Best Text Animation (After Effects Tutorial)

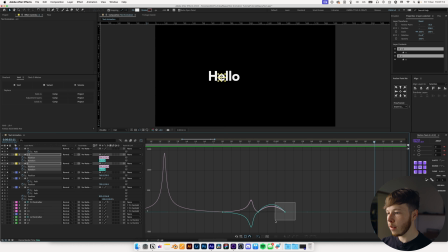[20:23]
As you can see here, we'll take these and we'll move them that way, and then maybe we will take these and also move them that way, so that we have a little bit of just a little bit more impact and keep them nice and moving.
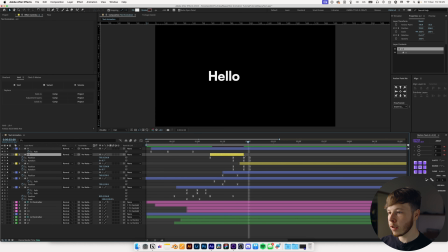[20:35]
I still think this is just a little bit too fast, so I'm just going to keep continuing playing around with these keyframes until I get something that doesn't feel too quick, kind of like this. This is pretty good. A little dink, a little nudge. Now we have the infamous eye and the N animation.
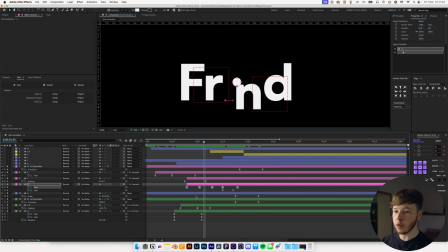[20:51]
I'm going to start with the ball, which is the most important bit, as well as the N. And we want to make sure that it just gets a little bit of a curve as it goes up here, so it doesn't go like just straight up. So we might even take a little bit of an extra keyframe here and just move it up a little bit more so that it goes up and then kind of lands in,
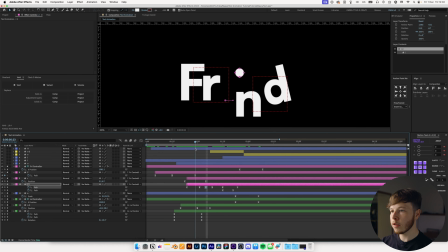[21:09]
and maybe even a little bit more like that. So it kind of goes, boom, and lands back down. And then we can delete this keyframe right in between so that it lands and then jumps up and goes down. We want to make sure that it just goes over just a little bit more before that.
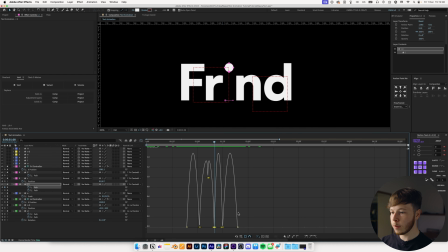[21:27]
So what we want to do in this case is take this specific one and we want to drag it up to be kind of like that, which will help it from going straight into like a weird movement, which should keep the movement flowing a little bit.
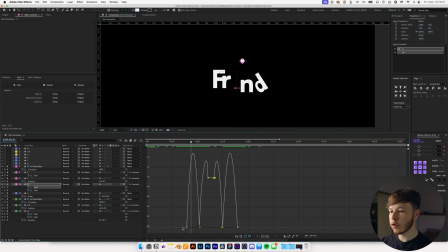[21:39]
Move that up and then place that down. That's a little bit better. And then we of course want it to start out slow and land with some impact, so it kind of doinks, and then we want it to be quick to get back up, so move it that way.
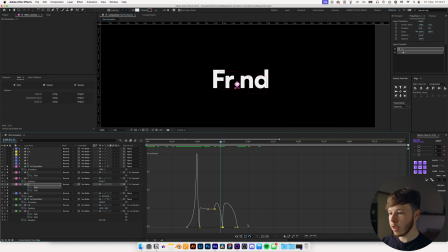[21:53]
Then we want it to shoot out of a rocket, so take that and move it in close, which is going to start it quick and then end slow, just like that. I even want to change the end a little bit, so if I select those keyframes and then go into my graph editor, we'll start it out with a little bit more pace so that we have it boom,
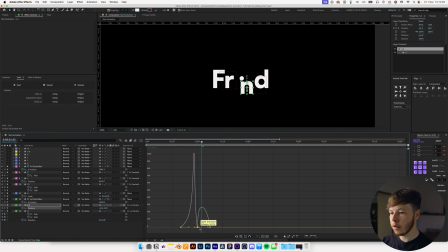[22:10]
kind of doink, and then come back up, because we want to make sure that we are driving the energy of the ball. So if it shoots out quick, we want it to bounce back up quick, if that makes sense. So we kind of force that drive a little bit.
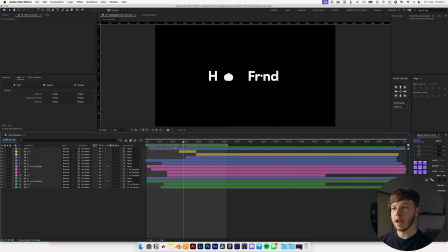[22:22]
In terms of the animation itself, there's one last thing that I want to add, and that is an expression called inertial bounce. It's a nice little simple expression that just adds a little bit of bounce, and I'm thinking to mainly add it to our little animation at the end where it kind of splits apart to get a little bit of extra motion in there. So I'm going to select those layers, the two controllers and the E, and hit U,
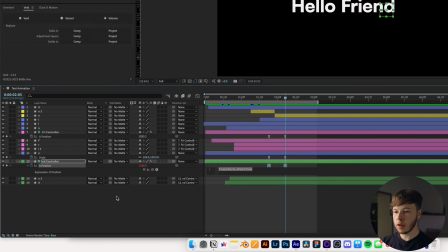[22:41]
and then I'm going to alt click on the stopwatch and copy or paste my expression in there in all of them.
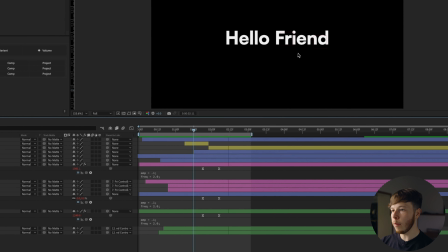[22:47]
If we play that back, you can see there isn't much going on because of the way we've eased these keyframes.
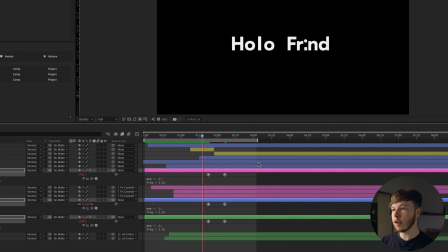[22:52]
If I were to take these keyframes and add no easing at all, you can see there's a lot more bounce.
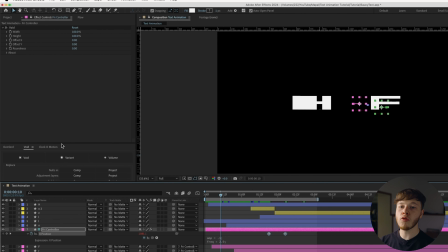[22:56]
So that's one thing to keep in mind, is that the easing does play a huge role in the impact because it calculates it based off of that.
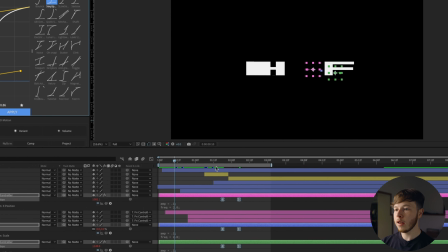[23:03]
So if I go into my preset and I add a bit of sexy speed and play that back, we should be able to get just a little bit of that extra follow through motion,
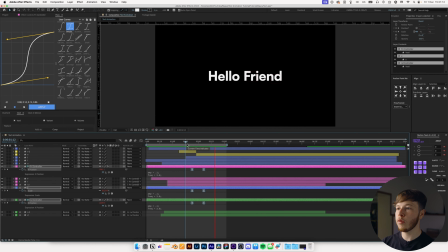[23:11]
which just makes it look pretty darn nice.
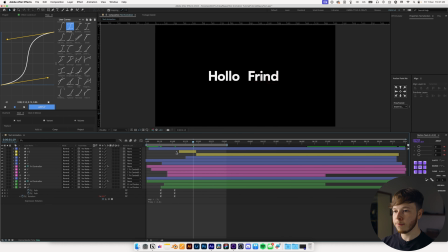[23:14]
And we can add this to any layers that we want, maybe even the D, the rotation, the tiniest bit of motion going through, which just helps sell it a little bit more.
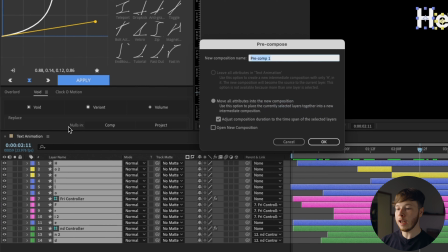[23:22]
We are gonna take all of these layers and we're gonna pre-comp them by holding Shift, Command, and then C, and we're just gonna name this text pre, so that we have one layer to work with,
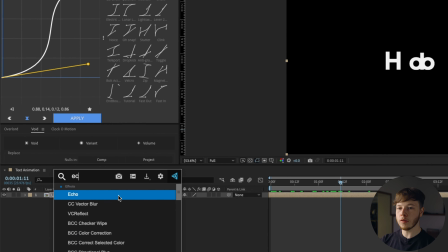[23:30]
so we don't have to think so much about it. And we can add echo to that pre-comp, which is just gonna make it super sick.
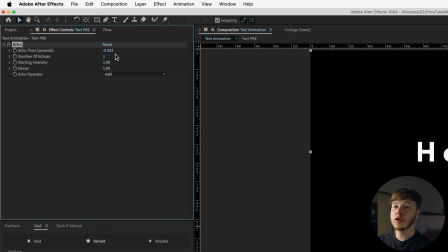[23:35]
This is a technique you'll see in a whole bunch of local animations, myself included. I've used it a whole bunch. Change it to composite and back, and then set the echo time to something like -0.003. Increase the number of echoes to something that looks pretty sweet. I usually go for about 40 as a base.
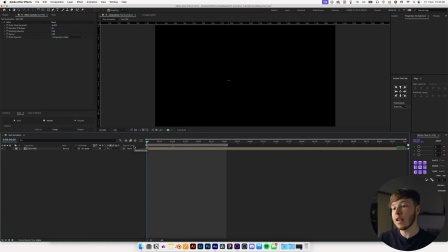[23:51]
I found that looks pretty good. And then if we play that back, we get some really nice old school echo trails, kind of like an actual hand-drawn animation. And then we're gonna add an adjustment layer and add a posterized time to it, and set that to something like 12, which again stems from classic animation where it would just be too many frames to draw by hand,
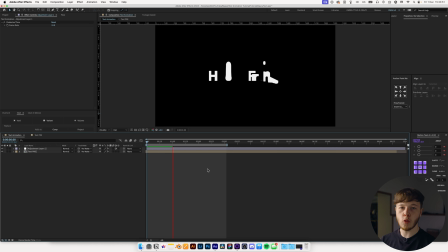[24:11]
24 of each thing. So you'd often do it in half speed, so 12 frames, and then just do 2 frames every time, so you get that full 24 frames per second.
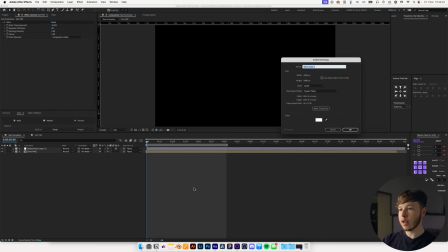[24:19]
Now we want to create a little bit of a background. I'm just going to hit Command Y to create a new solid and just name this background. And let's go with like maybe a greenish yellowish theme.